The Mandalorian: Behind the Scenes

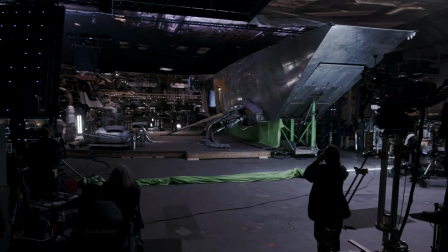249s
We would do interiors like Werner Herzog's office.
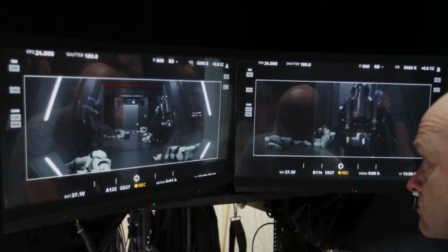252s
And this technique actually allowed them to capture whatever they want in any environment, from any angle, at any speed.
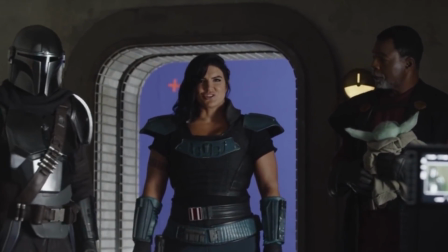261s
And another way this works out better than using green screens was because of the reflection on Mando's costume.
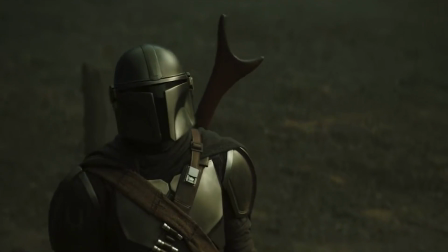266s
And no matter what, there was always going to be reflection of the environment from his helmet. Think about if they used green screens.
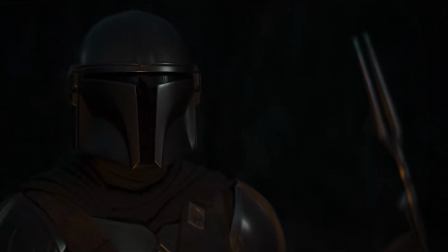272s
The only thing that would be reflected is the color green, so not the vibe. We were getting exactly what we wanted to out of his helmet.
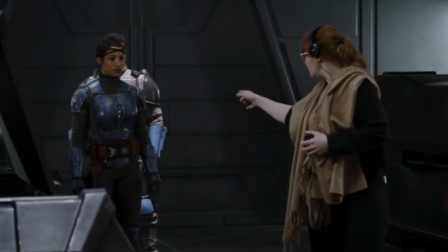280s
So everything that they do on this set is to save time, and most importantly, money.
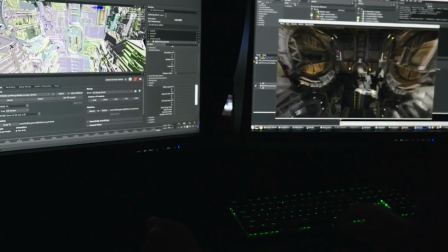286s
And one of the secret tricks involved is called a French reverse.
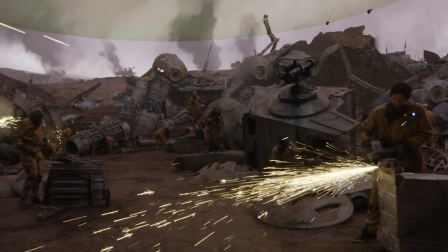290s
Where you hit a button and the world rotates 180 degrees, it just speeds up the whole shooting process.
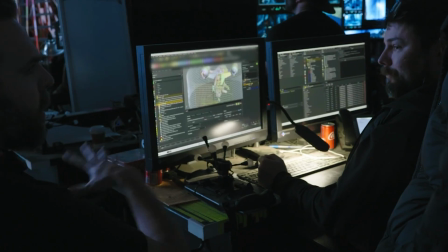295s
This whole thing takes just seconds. Not only that, but everything they do is saved.
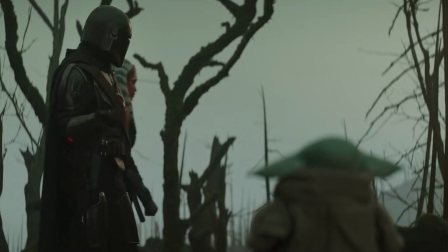300s
So if they decide they don't really like the way that it looks, they can easily just hit a button and go back to the way it was a few seconds ago, or even the day before.
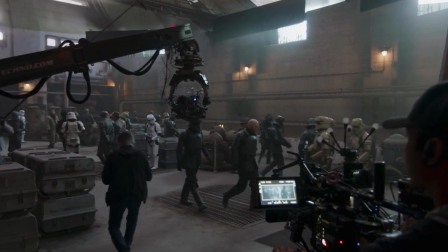308s
Everything they do is completely backed up, so they have free reign to experiment with anything they want.
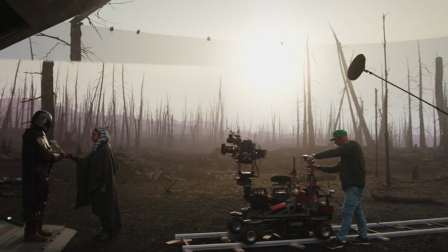314s
It really is inspiring because there it is, what you see is what you're getting.
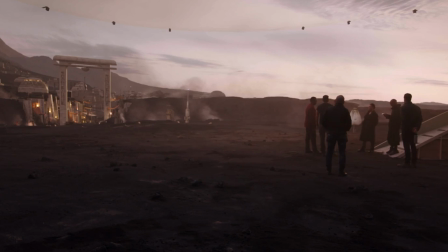317s
The only thing they really had to mess with was the color correction, particularly when it came to the practical set.
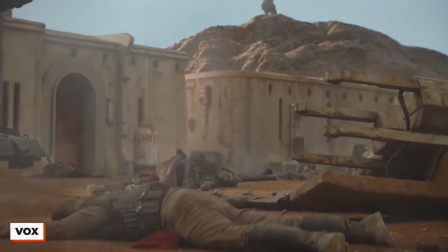324s
Whether it be a rock or a barrel or something, I would try to color correct it to match what was on the set.
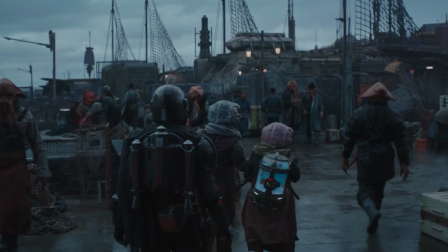330s
So if they switched up the scene, there could be a blue sky that reflects a ton of blue onto the rock, essentially changing its entire look.
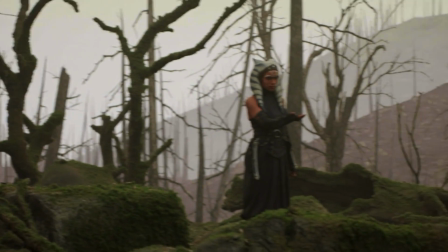337s
So they had to be very detail-oriented when it came to nailing down those colors.
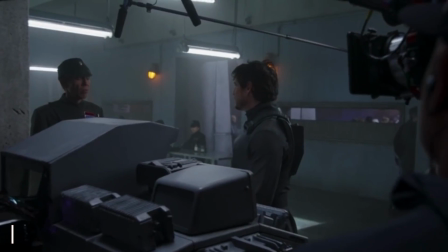343s
Alright, but we must protect Pedro Pascal at all costs, which is why he had not one, but two stunt doubles.
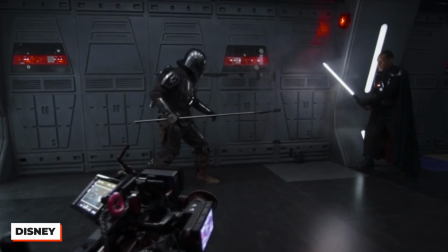351s
Lateef Crowder stepped up for all the hand-to-hand combat, and Brendan Wayne packed the big guns.
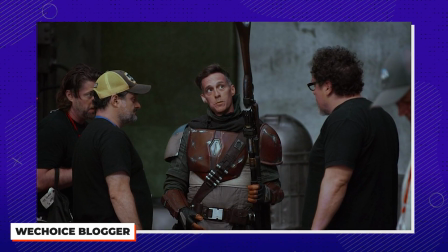357s
This was mostly due to the fact that Brandon's a professional shooter, so they They wanted to utilize his skills on screen,
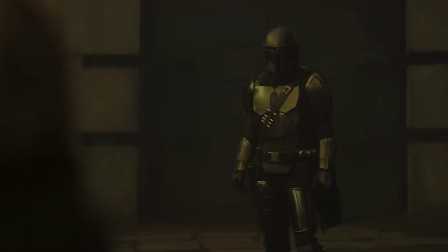363s
though of course Pedro Pascal was the one behind Mando's mask most of the time.
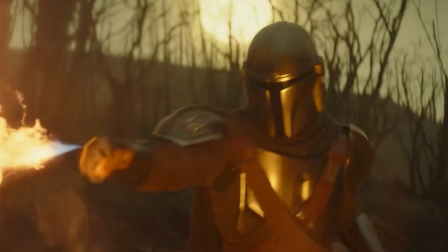367s
But when it came to those intense combat and shooting scenes, his stunt doubles were happy to take the reins.
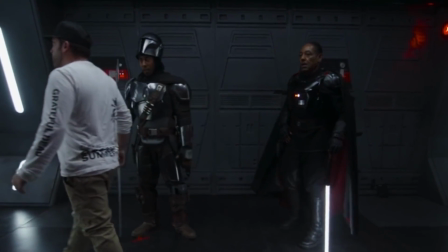374s
It actually brings up my skill set as well. You know, if he's coming with a lot of energy and heart, I have to really be on point.
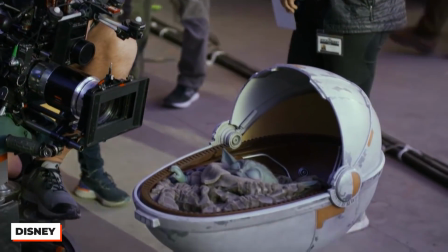380s
And like, speaking of doubles, did you know that there were quite a few alternate designs for our favorite Baby Yoda?
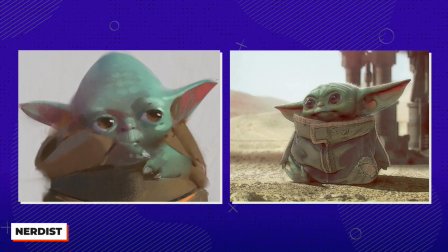386s
A lot of them were actually rejected for being too cute. And, like, who knew that could even be a possibility?
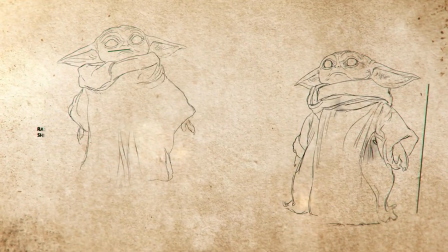392s
Others were rejected for being too ugly. Ouch. Or because they had the wrong proportions. Like, look at this guy.
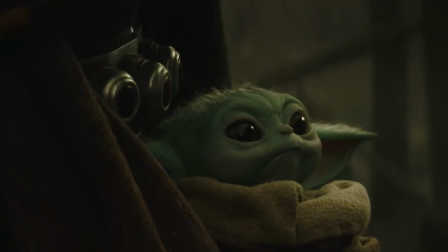399s
All of those Yoda variations led to the Yoda we know and love today.
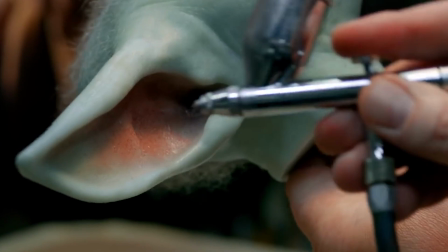403s
I want fans to feel like they're having that experience right there in front of them.
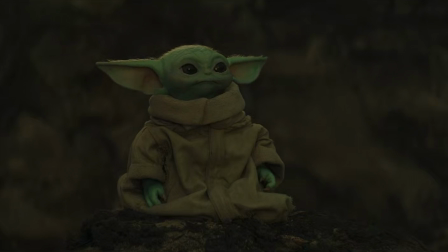408s
So what do you think? Did they ultimately pick the best design? You thought I was done talking about Yoda?
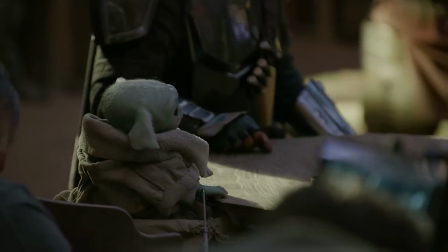413s
Well, I'm not. Did you know that he had to be operated by not one, not two, not even three? but four puppeteers?
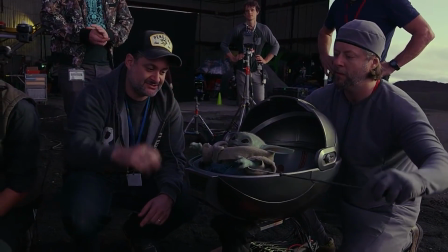421s It comes forward, tilt the head up a little bit. Yeah, now reach.
It seriously takes a village.
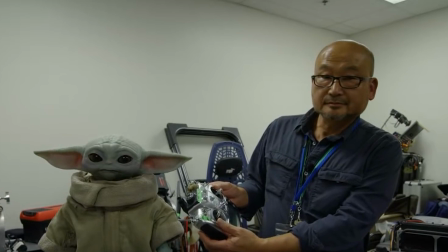428s
One controlled the eyes, one controlled the head and body, while a third controlled the face, and a fourth controlled the body and arms movement.
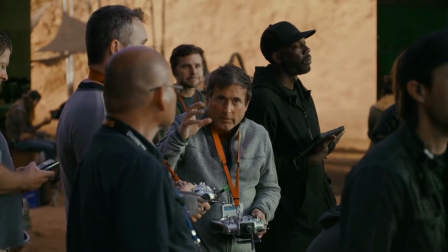435s
Werner even demanded that they used the puppet in all the scenes instead of rendering in digital versions of it.
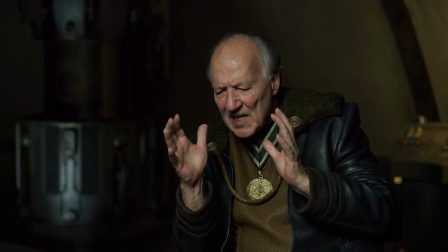441s
They filmed it one-on-one. It was heartbreakingly beautiful. I mean, it makes sense.
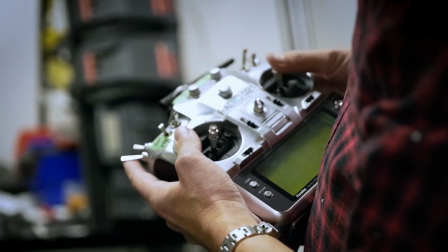446s
Like, if you spent all those resources creating the puppet and dedicating an entire team to operating its movements, why wouldn't you want to just use it as much as you could?
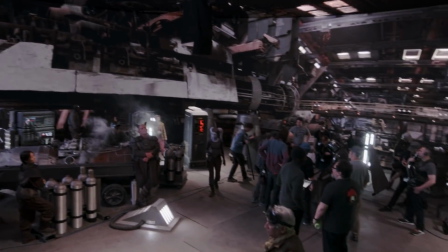455s
So what do you think? Are you even more impressed with The Mandalorian after finding out that the sets were created in real time?
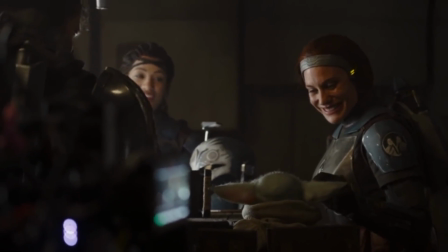461s
Often in seconds? Baby Yoda is like so well-loved that he has four handlers giving him screen time.
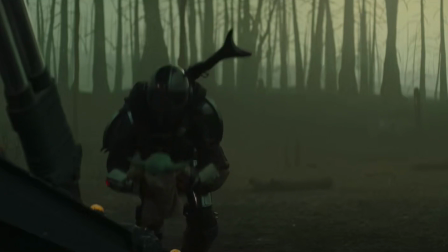468s
Pedro Pascal takes his acting to a whole nother level with his security blanket pillow prop.
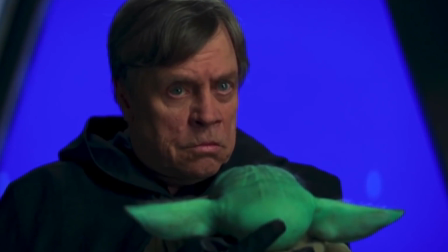474s
What's your favorite behind the scenes fact?